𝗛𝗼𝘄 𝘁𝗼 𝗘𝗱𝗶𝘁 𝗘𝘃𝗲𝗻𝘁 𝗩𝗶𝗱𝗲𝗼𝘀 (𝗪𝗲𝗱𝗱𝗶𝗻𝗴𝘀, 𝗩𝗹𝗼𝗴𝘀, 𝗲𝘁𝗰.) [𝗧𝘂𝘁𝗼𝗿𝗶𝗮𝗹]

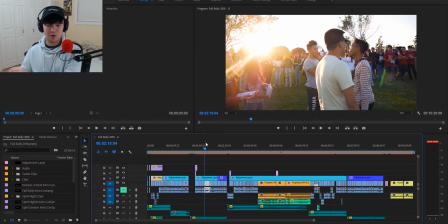But in order for the audience to care about that part, you need to have a separate part, a part that shows them, talking about how they met, and you have some footage of, their old house, the location they first met, stuff like that. That's very important in order to create a video that, first of all,
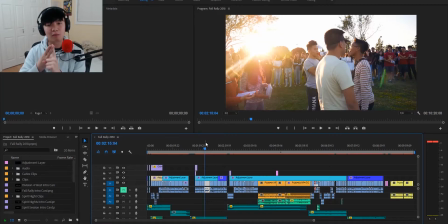explains to the audience who these people are, but second of all, matter to the people themselves if you're editing a wedding video, correct? So this second portion is extremely important. Now, like I said, you don't have to start this way.
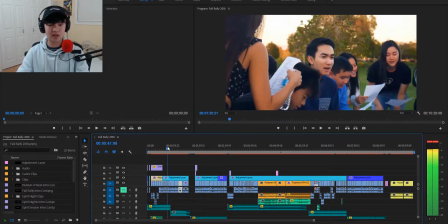You can start with this, in the beginning, and then go linearly.
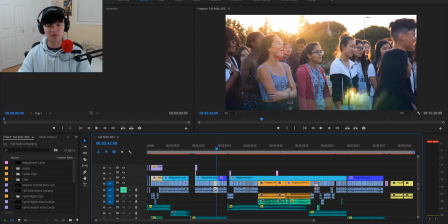But it's really up to you how you edit your video. But I just find that this works best for this video. Now it won't work for all situations, so you gotta be adaptive. Just go on your instinct. And if it doesn't work out, there's always next time, right?
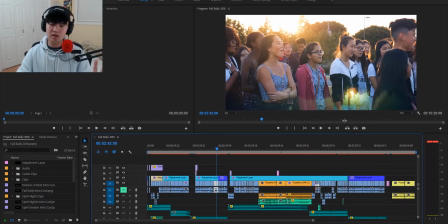So third of all is music. Now, your music needs to match the mood of the scene, right?
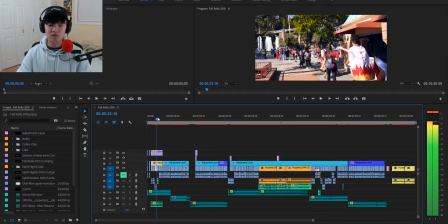So this first part, you know, everyone's really happy, so the music is very upbeat.
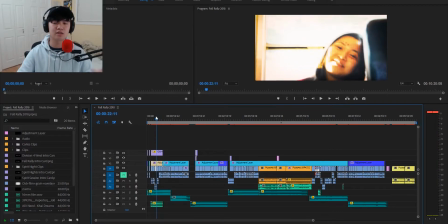Sunshine, you know, the lyrics, you hear the lyrics, you see sunshine on my face, and you see everyone has a great time, right?
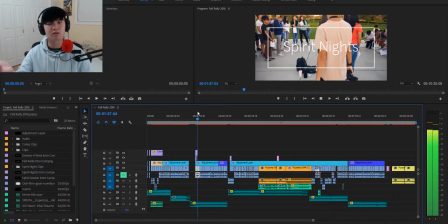The second part, you know, a bit more laid back, we're going back a bit, right?
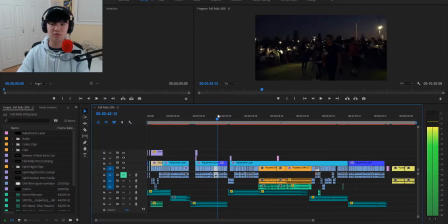And so these two moods are very similar, but this one shows, you know, more, it has more of the feel of progress to it, right?
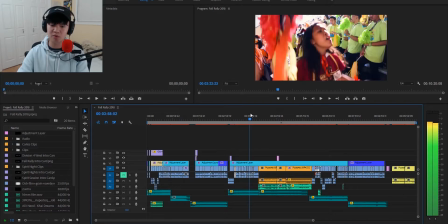And this third part, we have our cheers.
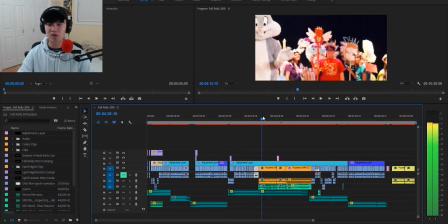You know, more chill music, but once we get to the parts where everyone's actually cheering,
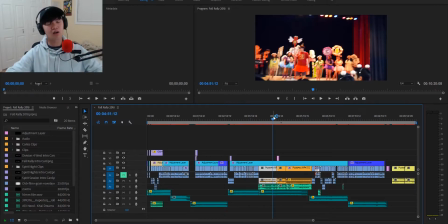you know, we sort of push the music back a bit, let the raw audio come out, because we want people to feel that energy. We don't want them to see that footage, hear that music, but then not really, you know, hear what the people are saying.
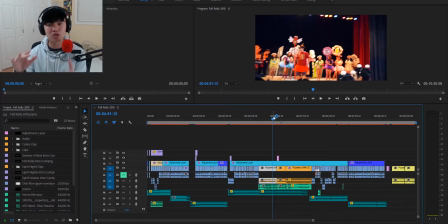I mean, for this event specifically, it's extremely important to hear these cheers because it's what the members worked really hard to do, right?
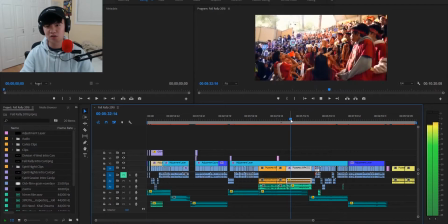So I have a portion where the music is, you know, it's just very quiet, right?
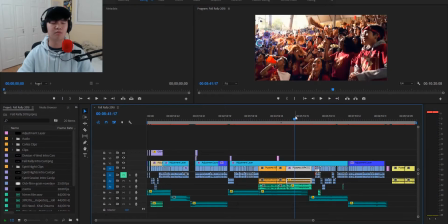So you hear more of the members cheering and stuff. So let's say in a wedding, you know, let's say it's when they're giving their speech, right? Or when they're giving a toast, or they're saying "I do," right? That part you don't want that much music.
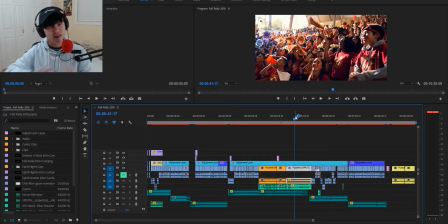If any, like, you might make the conscious choice to just cut out that music, which is extremely, I say it's a very important choice which you have to make, which is, does the music add anything to this scene, right? You aren't just adding the music in to be there. You're adding it because it has a purpose.
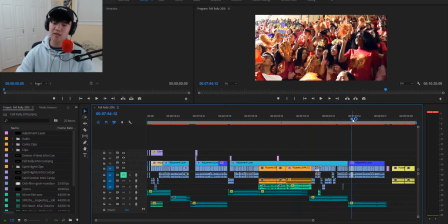Everything is, again, tell that experience, right? So in this last shot here, we have some more emotion music because, you know, everyone's leaving the park.
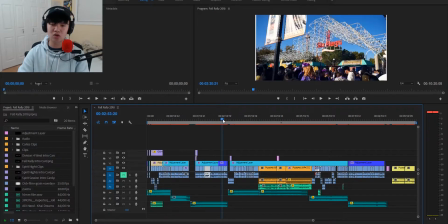This is the resolution, right? So we have sort of the intro, we have our flashback, we have our main, you know, conflict.
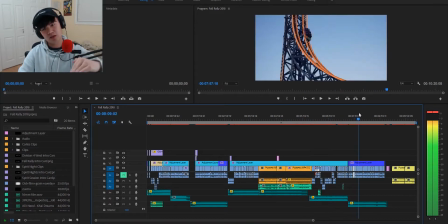You know, we have that rise up, and after that, we have a rise down, or slowly going down, and then we have a resolution,
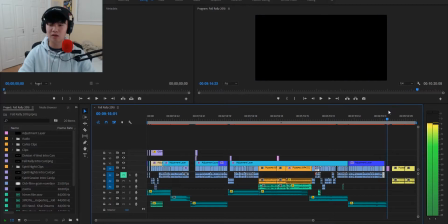right? Right, so sort of more melancholy music, everyone's leaving, and at the end we have, you know, just a bit of bloopers, which you don't really have to add, right? But while my Premiere is not responding at the moment, we can talk about color grading.
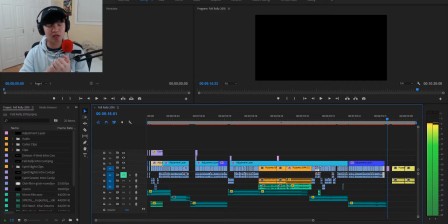So color grading is the fourth step here, which I think is so important, but not enough people do. I mean, if you look at people who are starting out with video editing, right, they might just throw a filter on there or something, and you know, that's fine for now, right?
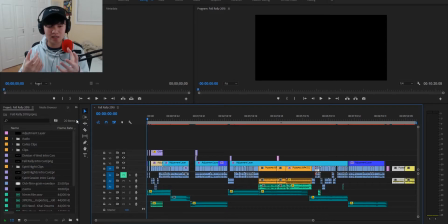But you're not really getting that full experience for the viewer, because essentially color grading sets the tone just as much as the music does, right?
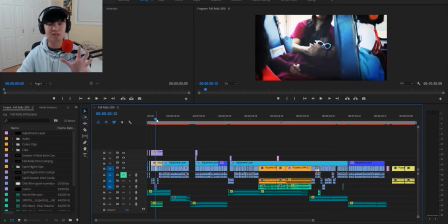So I won't go specifically into how to color grade in this video.